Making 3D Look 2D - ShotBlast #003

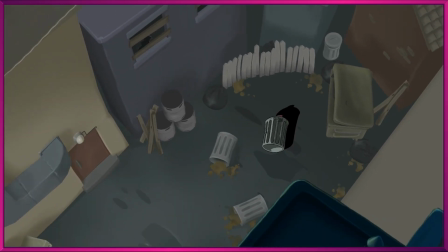And we have our beastie, and I think he looks pretty good. I'm happy with that.
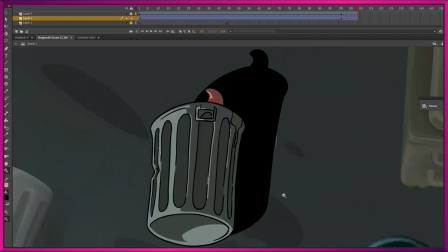I'll take that. The only thing I think I do differently is maybe the lines could have been a little bit thicker given how far he is away from the camera, but you know what?
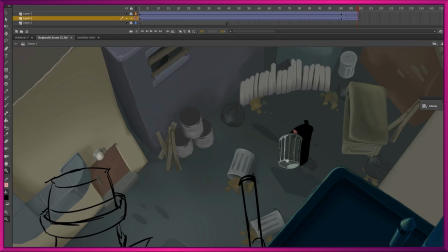It's not supposed to be super clear what we're looking at, and I think that works fine. The only other change I made is that inside the animation, let's open it up here,
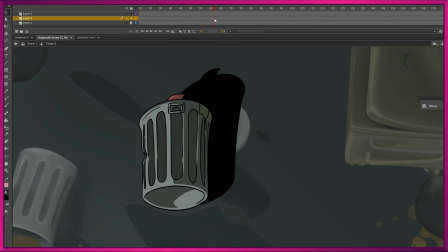you can now see we have a drop shadow, and I didn't show you me making that. It was really, really quick and easy. All I did was copy the animation, you can probably guess, and put it inside a graphic and skew it a little bit.
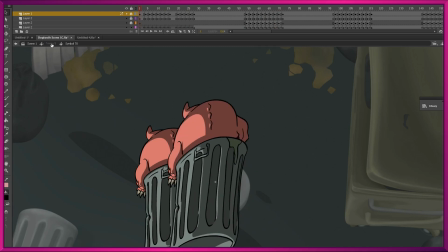There it is, and make it black. That's all we did, and we get a pretty effective drop shadow.
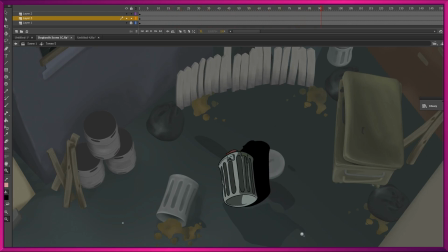It needs to be blurred and the whole thing needs to be a little bit darker to merge with our background, but we won't get to that yet because we're not going to work on our background.
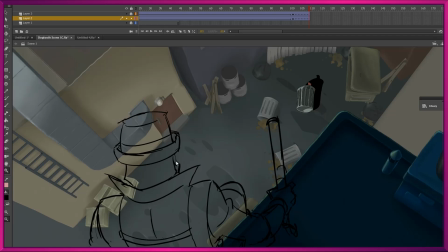We're going to stay in animation land and work on old Dogtooth.
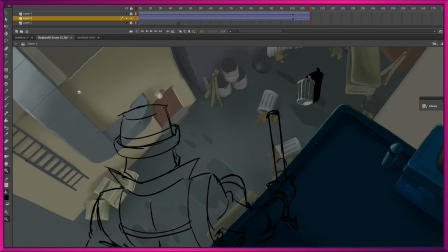So I'll get ahead and do the animation for him as well as the shading separation. So let's get into that now.
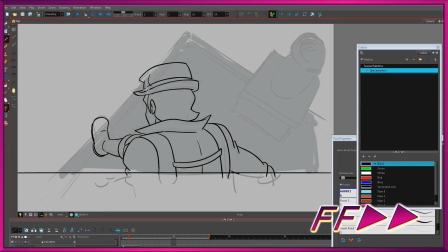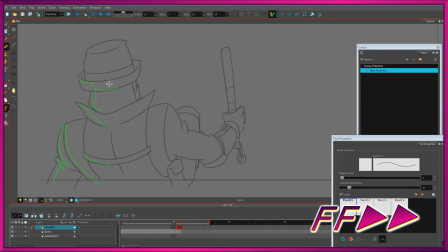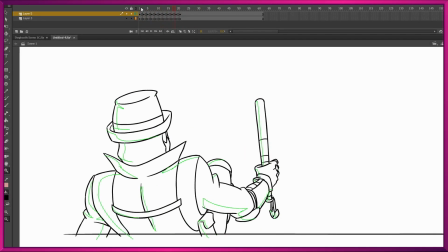Here he is. It's a little bit awkward with the way that the leg sticks out there.
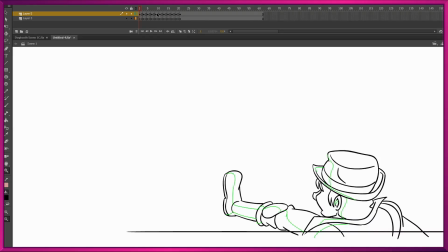It's not great, but you know what? He's from behind. He's mostly under the cover of darkness.
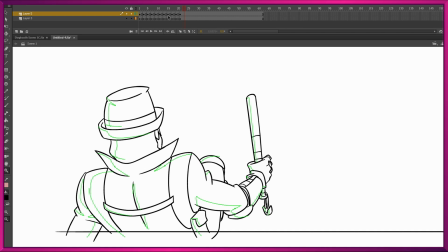I think we'll be able to get away with it. And it's also getting very, very late in the day, so I'm not going to redo it. There's no need. I'm just going to keep on trucking. So it's time to get him colored in now, get him shaded, and get him dropped in that scene.
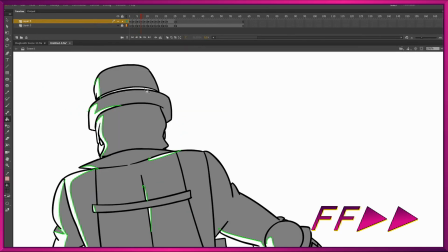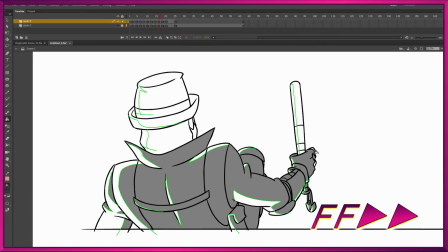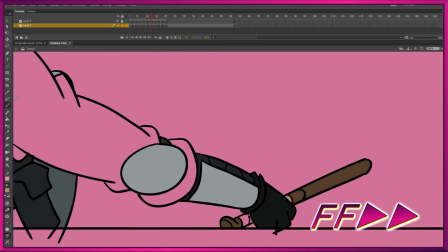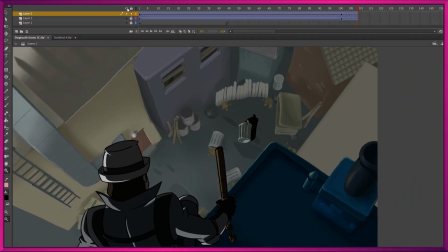There's the lad. I'm happy with that, happy enough to move on, but before I get onto the background, I'm gonna go get some sleep because it's the end of a very long day for me, but you don't get that chance. You don't get a chance to unwind, you don't get a break. This is ShotBlast, baby. It's a non-stop roller coaster of action and mayhem and...
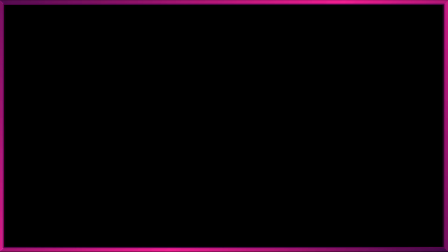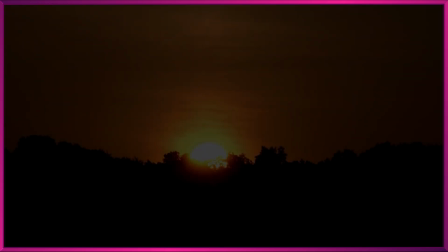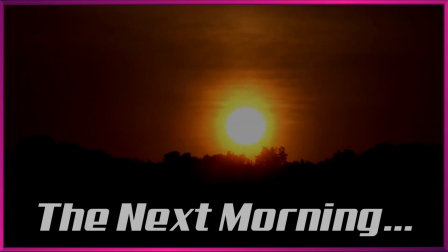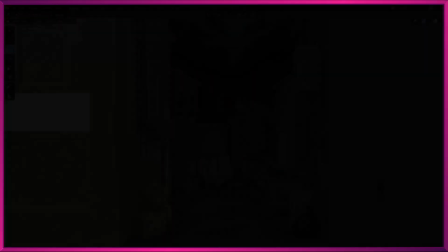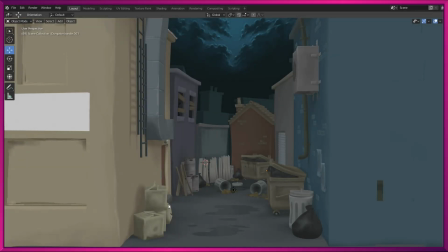Oh, what a great sleep. And welcome back, everybody, to our 3D background.
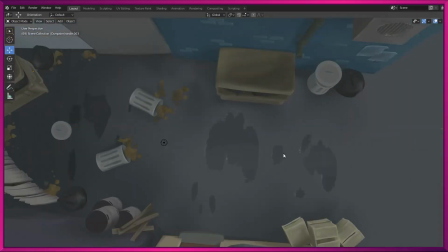Woo! And welcome to Blender. Blender is a 3D application.
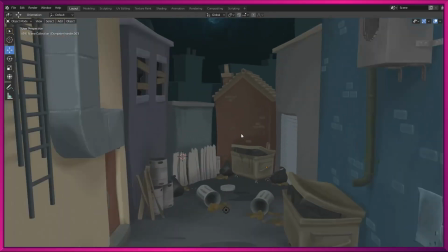It also does 2D. Blender is free to use. Anybody can use Blender. So I thought, hey, I'm anybody.
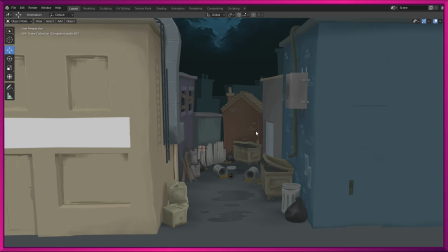Why don't I use Blender? Once I realized that about half of the cartoon was going to be involving this alleyway, I thought I could save myself a lot of time by actually recreating the environment in 3D, and as you can see here from the before and after images,
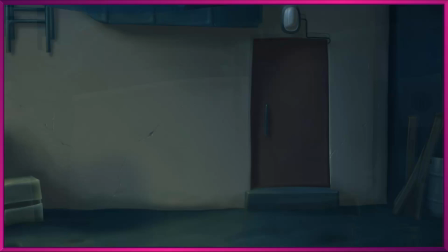by painting over them in Photoshop, we could kind of match the painterly look of the rest of the cartoon,
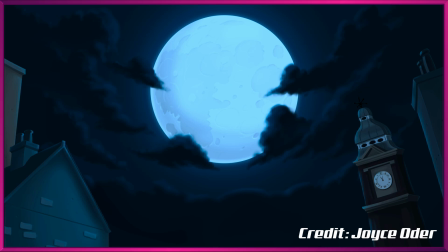which was done with the traditional 2D painted backgrounds by myself and Joyce.
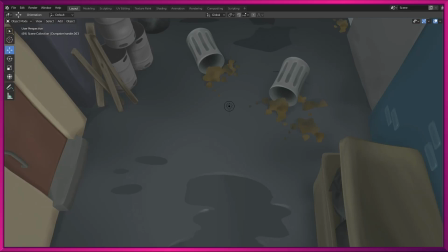It's still early days for me in this program. I don't understand what is going on there with the puddles and why they sort of shimmer when you pull the camera back.